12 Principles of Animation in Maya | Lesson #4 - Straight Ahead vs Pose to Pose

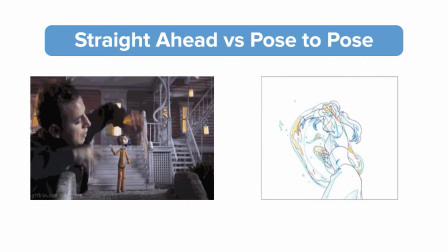Principle number 4, straight ahead versus pose to pose. This principle is mostly about workflow. And in this lesson, I'll explain the difference between straight ahead and pose to pose, and then we'll be animating a box hitting the ground in Maya.
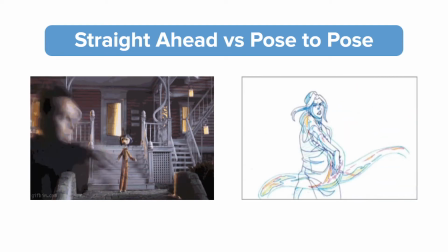Straight ahead animation is when you start at frame 1, make a pose, and then move to frame 2,
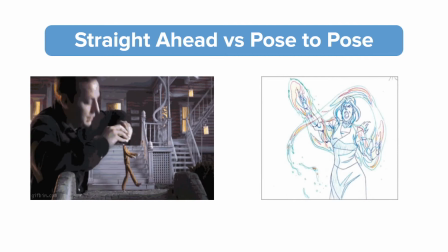and make a pose, and 3, and so on, until you finish the whole animation. This is the way stop motion animators have to animate, but it can also be really useful to all other animation mediums as well.
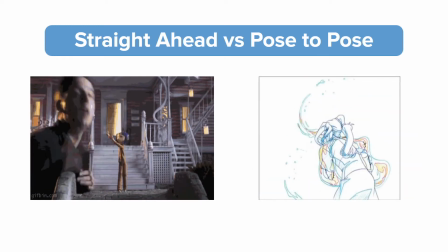Pose to pose animation is when you pose out only your major storytelling poses or keyframes first,
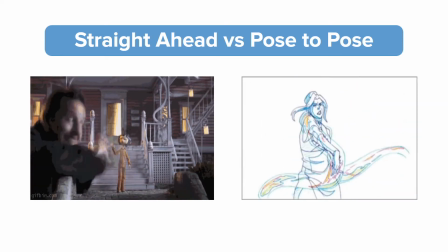and then do the frame by frame in-betweens after. This is like storyboarding your animation.
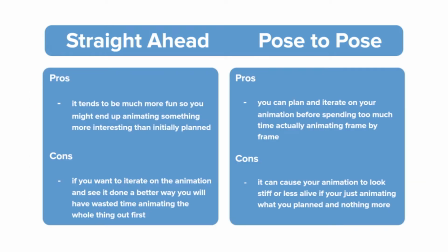So these are the pros and cons of straight ahead versus pose to pose animation. So the benefits of using straight ahead is that it tends to be much more fun, so you might end up animating something more interesting than initially planned.
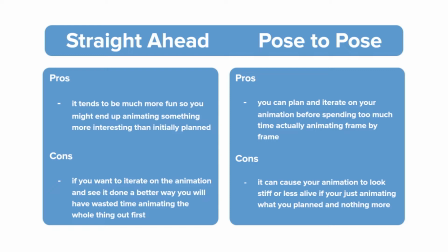So the bad thing about straight ahead animation is that if you want to iterate on your animation and see it done a better way, you will have already wasted a lot of time animating the whole thing out.
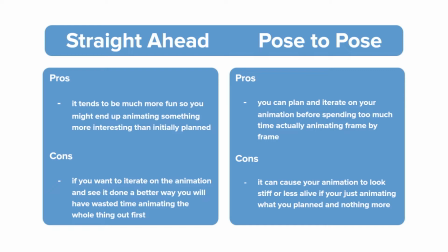For pose to pose, the benefit is that you can plan and make iterations of your animation before spending too much time actually animating frame by frame. The bad thing about pose to pose is that it can cause your animation to look stiff and sometimes less alive if you're only sticking to your original plan.
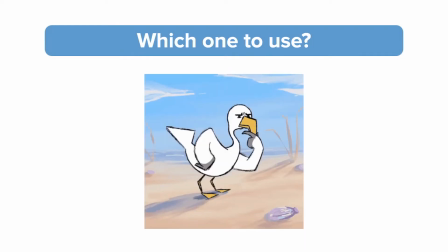So which one should you use? Both.
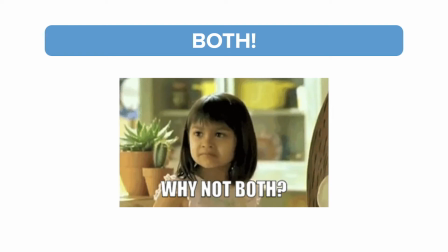When I started animating as a kid in flipbooks and with clay animation, I used to do straight ahead. And then when I got into high school and started animating with a light table, I only animated pose to pose. But now that I've been animating for a while, I like to use both methods freely.
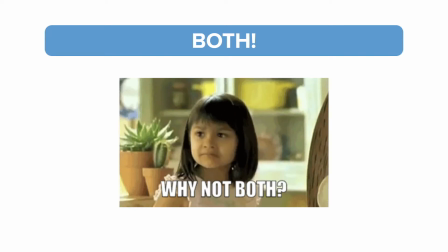I found that if you use both methods in your shot, then you can reap the benefits of pose to pose by planning out your idea well beforehand, and then when it's time to animate, you can benefit from straight ahead by not being afraid to change your plan if you come up with something better in the moment. There's so much good about doing both, so that's why I don't think a good animator would stick to only one way.
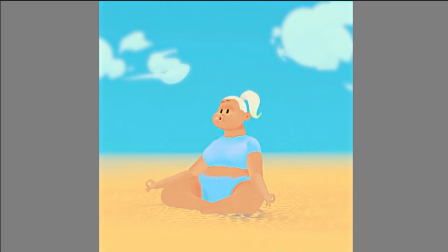Let me show you how I used both with this shot I animated.
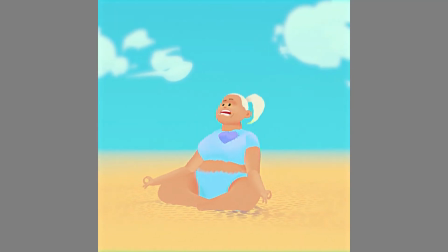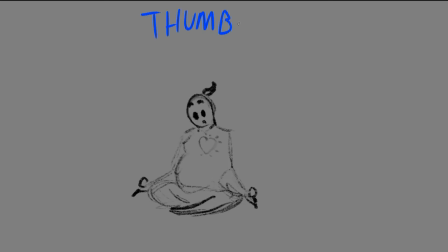With an acting shot like this, I will typically shoot reference or draw thumbnails or both and time out my animation only focusing on the key poses. I time them out and then watch them. Once I think it's good, I usually show it to my friends and ask them if they think it's funny.
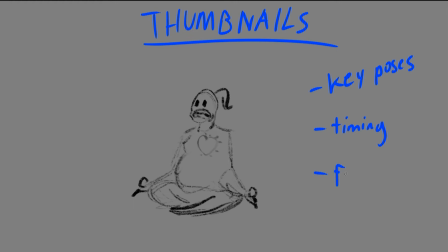They usually have some notes, so then I redraw or retime my key poses until we agree that it's working. So this is all just done on my iPad all before I open Maya or any other software. I like to spend a full day or two just thinking and drawing thumbnails. Planning my animation out like this is an example of how I like using pose to pose method.
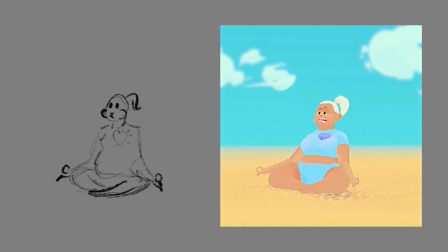Then I pose out those drawings on my character rig in the scene.
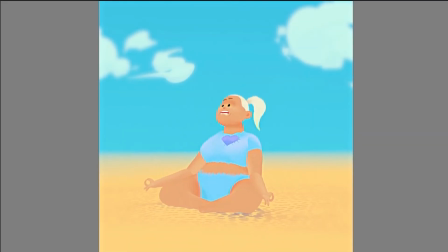Once my thumbnails match my rig, I hide my original thumbnails and start breaking down and in-betweening the animation. This is where straight ahead animation can come in handy. When I was in-betweening this section of the shot, I wanted her head to tilt screen left as she goes up.
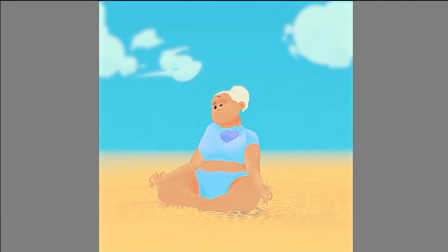I just felt it looked nice in the pose and it made it seem like she was feeling all tingly. Then I realized I could push her shoulder up too. That's when I thought it would be great to have her alternate her shoulder so that she does a little shimmy as she settles down and feels her whole body tingle.
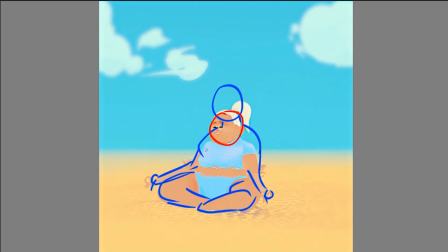I was definitely not originally planning on animating her that way. She was just going to settle straight down, from one key to the next. But I made use of those pose adjustments in the moment, and I wasn't afraid to just animate her straight ahead and feel out the character frame by frame.
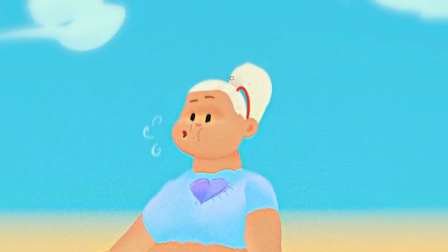I was really happy I did this because I think it added a lot more life to her. The other way I use straight ahead animation in this is when I went to animate her little ponytail.